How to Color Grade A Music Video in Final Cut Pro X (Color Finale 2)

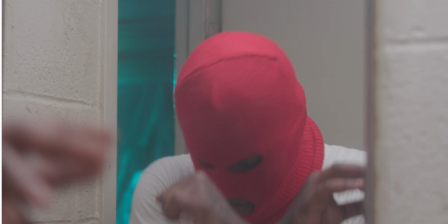Yo, what's good, man? Today, I'm gonna be doing a color grading breakdown. Now, I haven't done a computer-based tutorial in so long.
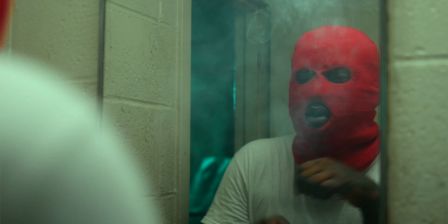These are like the most boring things in the world to me.
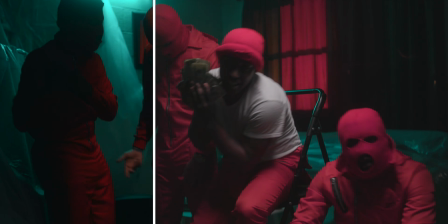So if you want more things like this, you want more of these sorts of tutorials, the best way and the only way to show me is to hit the like button, hit the thumbs up. You don't even gotta do it right now. I hate when people say, yo, like this video, but you didn't even show me none yet. I could be completely trash. I wanna break down the color grade from this most recent music video I just did for my homie Hsl. So I'm gonna take you through the two scenes. I'm gonna show you guys how to color grade these from scratch using Final Cut Pro 10 and Color Finale within Final Cut Pro 10. This isn't necessary by any means. This is just something that I like, and the most recent update with Color Finale with them adding the color mask is just incredible. It's just great, good tool. Not getting paid to say this. So throughout this video, if you like it, you can go check it out and purchase it. No affiliate links. I'm not getting paid at all. A couple things before I get into this, and I don't want to waste a ton of your time here at the beginning. Keep in mind that when I do this for my own projects, I take forever to do this. I'm literally gonna sit here for hours just doing it. And then I'm gonna go eat, and then I'm gonna come back and look at it, because it's this phenom where you think you killed the color grade, and then you come back to the computer and look at it, and it's just like, yo, this is trash. You always wanna give yourself that little bit of time to realize if it's trash or not. So I'm gonna run through this fairly quick. I'm not gonna be breaking down Color Finale and everything that it can do. This is not a review on that. This is how I color graded this video. This is shot on a Canon C200. If you don't have a camera with high bit depth and you're not able to push and pull colors that well, I highly suggest you invest into like a denoising plugin. If you use DaVinci, just use the denoiser in there. It'll take out some of that blotchiness from the colors.
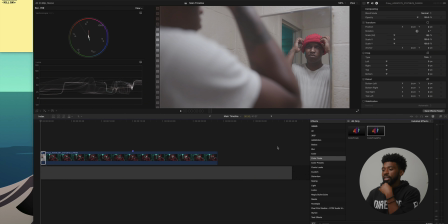But with all that said, let's get into it. I got the two shots right here inside of Color Finale, and I already recorded this tutorial.
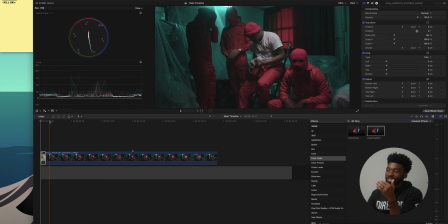And when I did it the first time, I showed you guys every single layer on the original grade. I'm not gonna do that because it's gonna take a ton of time. We'll just hop straight into the color grade. Now, I got my scopes over here.
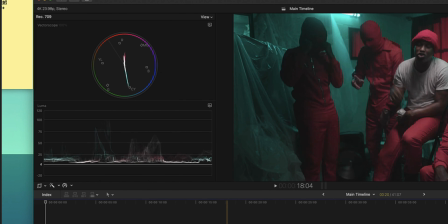This is the vector scope, and this is a waveform. These are pretty much the only two scopes that I use when I'm color grading. And I don't really pay too much attention to these when I'm color grading, if I'm being completely honest with you, unless I need to like reference the color and make sure it's accurate. I found myself like really like going by the book when I was color grading. I wanted to drag my black point all the way down to 0 and my white point all the way up to 100 on the waveform.
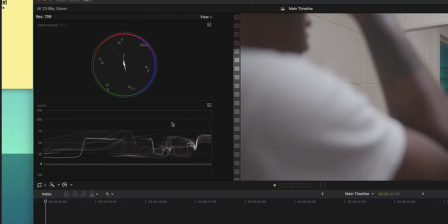And this is what people tell you to do, but if you look at stills, if you look at color grades from actual like films and stuff that you like, you'll notice that these points are nowhere near that.
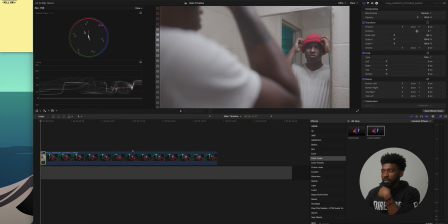So I just color grade off of vibe. You know, I reference this in terms of color. I like to get my skin tones good, but beyond that, that's all. So we got Color Finale Pro. I'm gonna drop this straight onto this first clip, which is him in the bathroom, and this is the first color grade that we're gonna be doing.
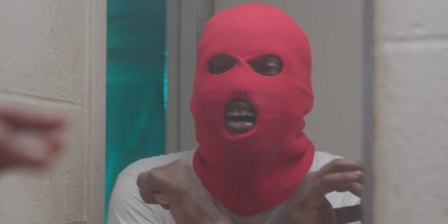Now in the actual music video, this had like a super green vibe, and I knew I wanted to go for this because it just feels gritty and grimy, and that's what I'm gonna recreate right now.
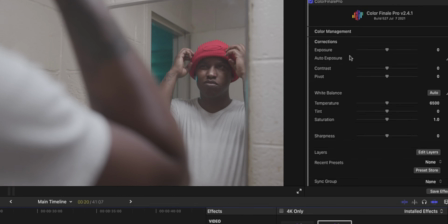So in Color Finale, you have all these different adjustments over here: exposure, temperature, saturation, all that.
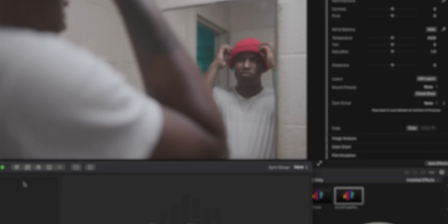I like to just go into the edit layers and just drop my layers in layer by layer, rename it to what I need it to be, and then just rock that way.
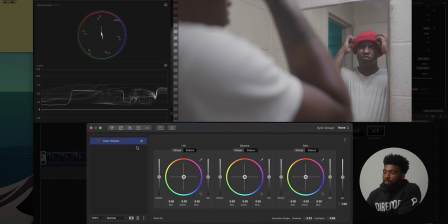So I'm gonna start doing that. So first thing I'm gonna do is I'm gonna drop in the color wheels, and I'm gonna rename this tones. I like to first go through and adjust my shadows, midtones, highlights, just to get to the vibe where I want it to be. And again, I'm not referencing the waveform super hard here either.
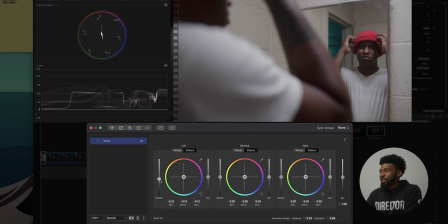This is just all off of like my own personal vibe. So shadows, good right there. Bring my midtones down just a tad bit. I'm gonna bring them way down actually, because I want this image to feel darker. I'm gonna drop my highlights down too. I just want this to be like a darker looking image.
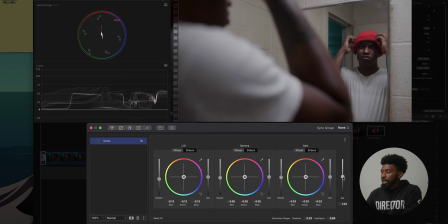From here, I add just a tad bit of saturation and not too much. And this is my tones. Next thing I'm gonna do is I'm gonna add in a gradient mask. I wanna add more of a focal point on him in the image.
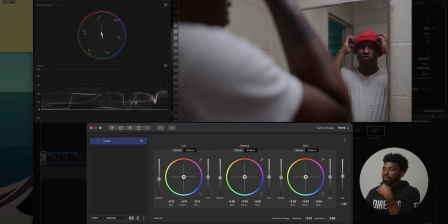I feel like this is just kind of flat lighting. It doesn't have like a super like shadow to highlight vibe to it.
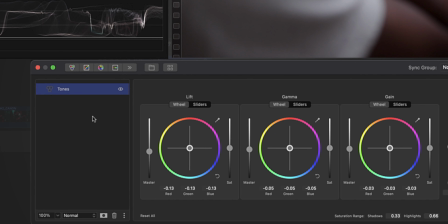So I'm gonna add another layer.